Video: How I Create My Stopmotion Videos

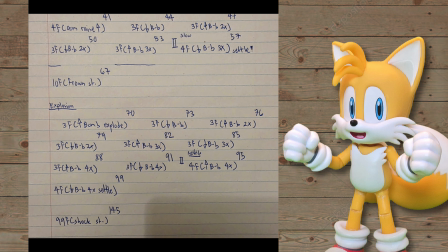8:18 Now with this paper, we can begin animating.
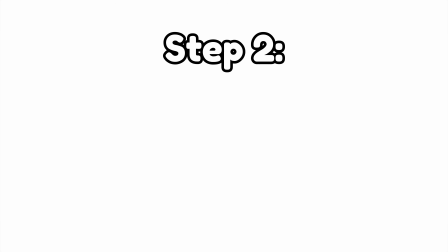Now, we are in the main and second step, which is animation. Before showing you how we create these stop-motion videos, I'm going to tell you first the 2 principles of animation that we need to know. This is very important. The first principle is easing in and out.
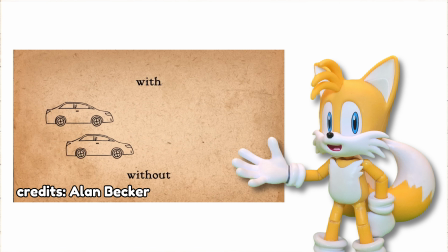8:43 This is a technique where we can make movement and actions way smoother and natural by adjusting the speed of the movement over time.
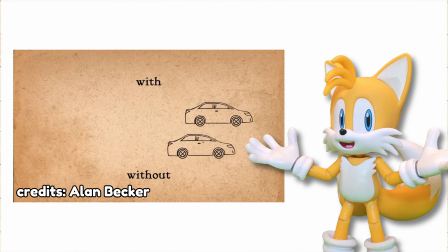8:51 As we can see in this video that I showed earlier, the car doesn't go fast in an instant.
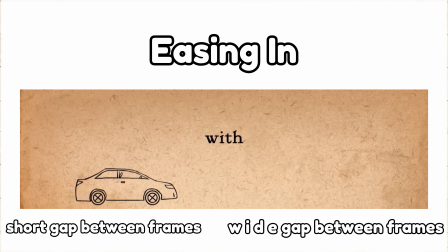8:55 The easing in part is where the car starts slowly and gets even faster,
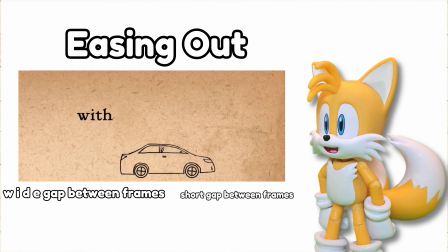8:59 while the easing out part is when the car goes from moving fast to slowing down over time as it finishes.
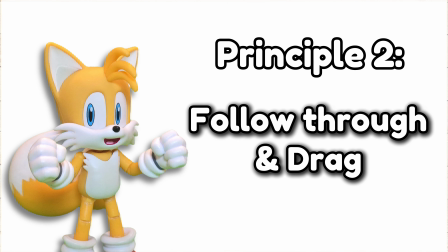9:05 Now, the second principle is follow through and drag.
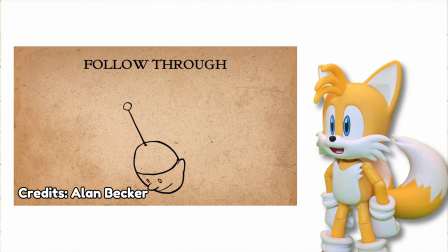9:10 In this video, we can see that the head moves first while the ball thing follows it last.
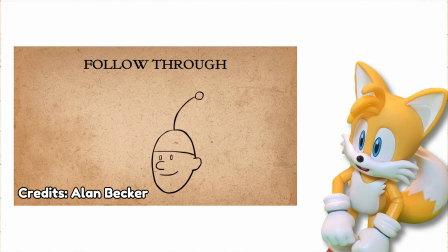9:15 The follow through is when the other parts of the body continues to move after the main body stops.
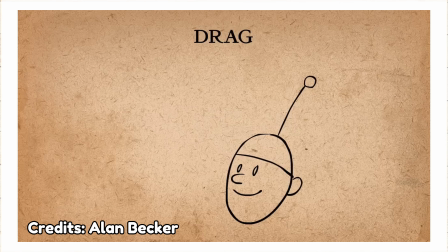9:21 The technique for doing this is called drag, where you delay the movement of body parts to the main body.
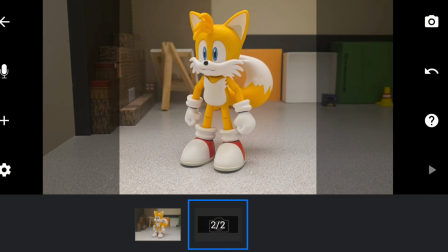9:26 So for this example, we have 3 parts of my body that we need to move: the head, body, and hands.
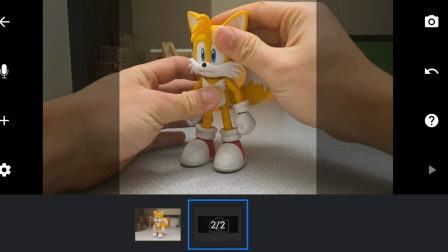9:33 The main part is the body, where we move it forward first. The head and hands will be turned backward up to show that it stays in its place while the body moves forward.
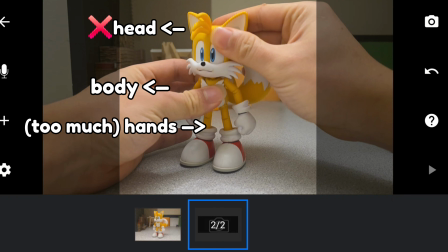9:46 The head is moving forward with the body while the hands are far back than we want it to be.
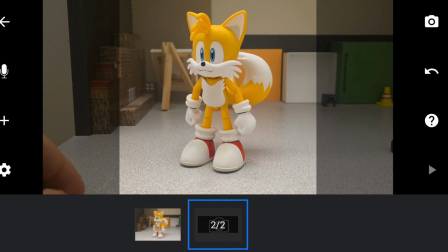9:51 We need it to stay in its place first.
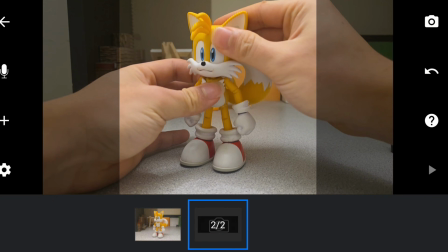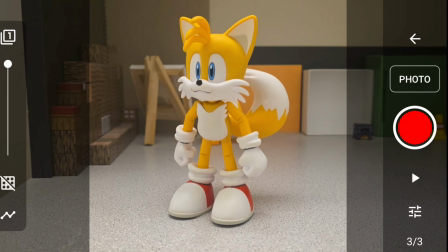10:01 Alright, this one is good to go. Now that we've taken a picture, the next frame would be all parts moving in the same direction.
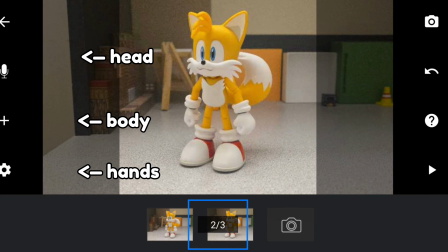10:09 Do it for 3 frames at least in this situation.
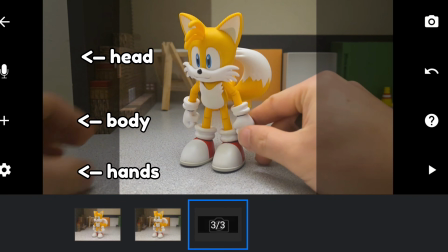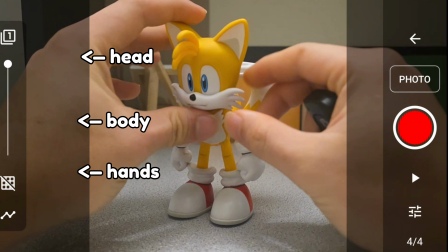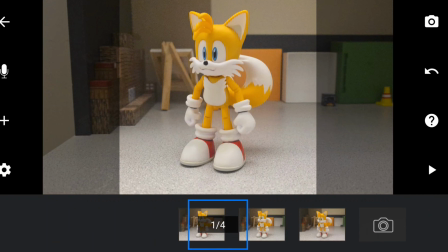10:25 Perfect. All the 3 frames are done.
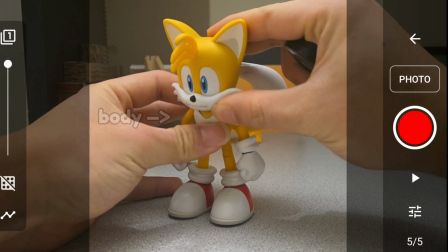10:28 Now, to create an idle animation loop, we will put the body up while delaying the head and hands for 1 frame.
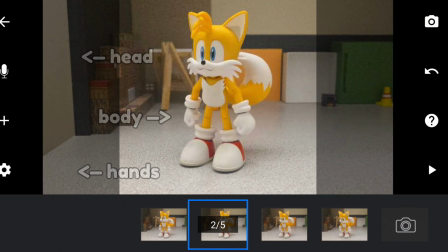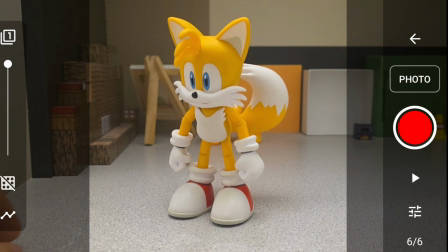10:41 Good! Next would be all parts heading the same direction. We would be doing this for 4 frames.
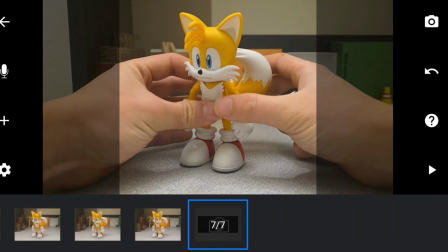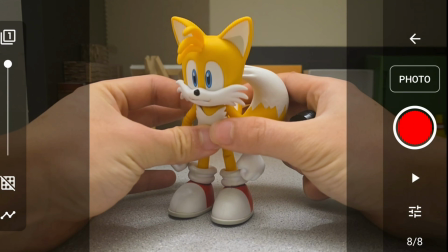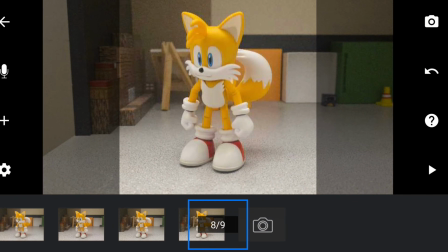10:58 All done. Let's see how it goes.
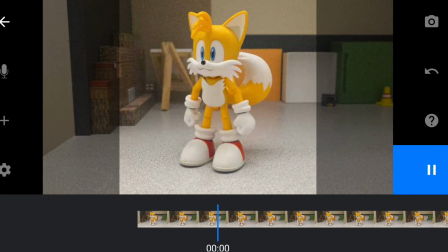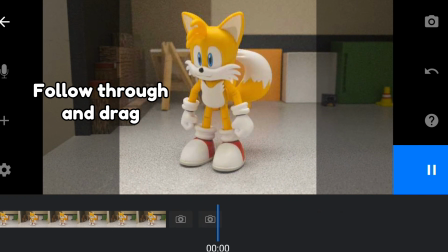11:05 So this is how follow through and drag is applied in stop motion.
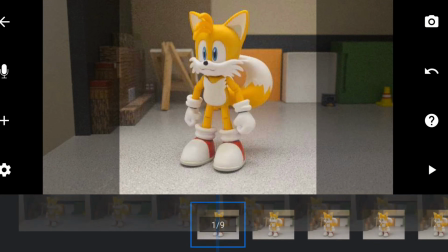11:09 The technique again is to delay some parts, in this case the head and hands, from the main body to get a natural action. Now that you know the 2 principles that I mainly apply to my videos, I'll show you how we can animate with the help of the paper that we created in step 1.
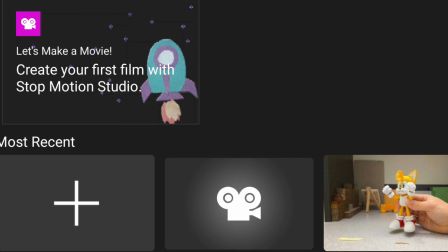11:23 Before we animate in Stop Motion Studio, there are some settings that we need to adjust first.
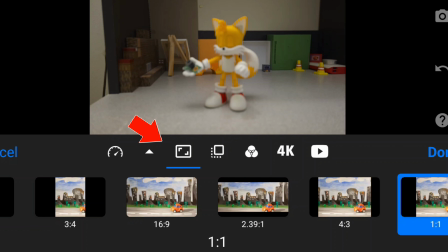11:29 What the f? Anyway, we can choose what aspect ratio to use, but for this video, I'm gonna choose the square.
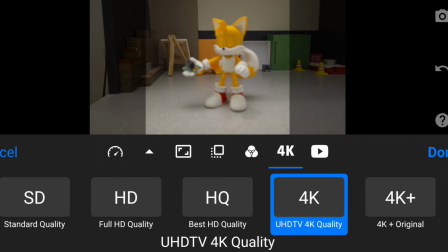11:37 Now our screen becomes slightly dim on the side.
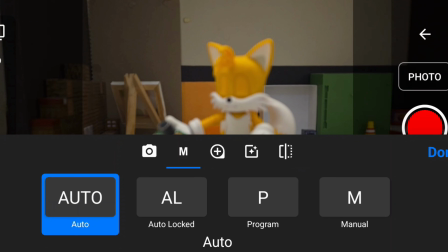11:40 Next, we want this setting to be on letter M, so that our camera's lighting will be stable and not make random bright pictures.
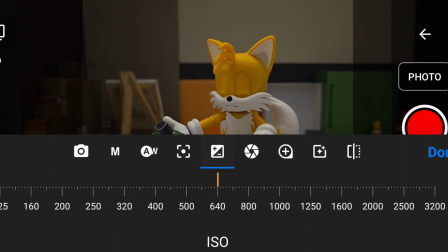11:47 To make the pictures brighter, we can increase the ISO, or the shutter speed.
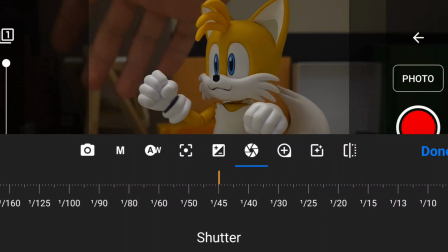11:51 About shutter speed, while it can make the pictures brighter if you increase it, it can also make your camera feel laggy, as you can see here.
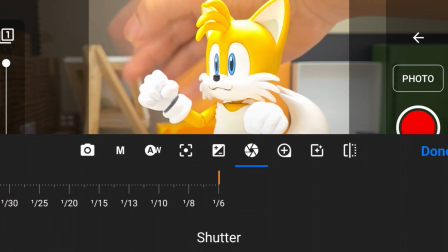11:59 The lagginess doesn't affect the animation itself, but it can feel a bit irritating, at least for me.
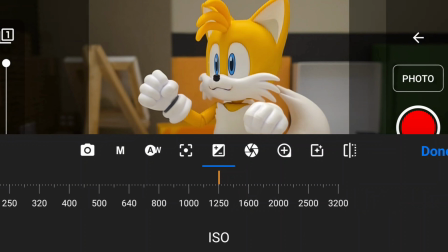12:05 So in my animations, I put my shutter speed down while I increase the ISO.
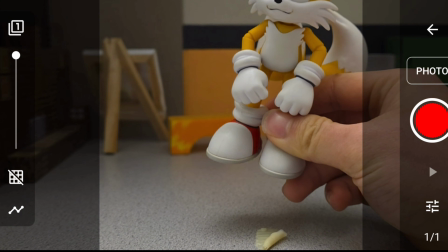12:10 I would also like to mention that the thing we use for the figures to stick it to the ground is silly putty, specifically the glow-in-the-dark ones.
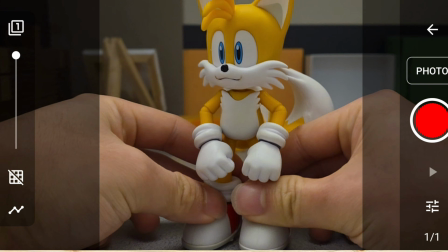12:17 I know majority of stop-motion animators use the blue sticky tack ones, but I got used with using silly putty.
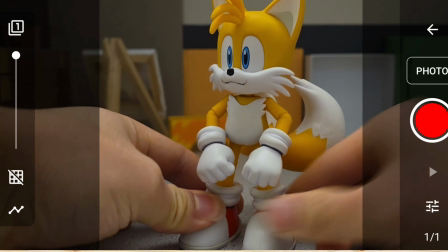12:23 The color of the putty also blends well with the table.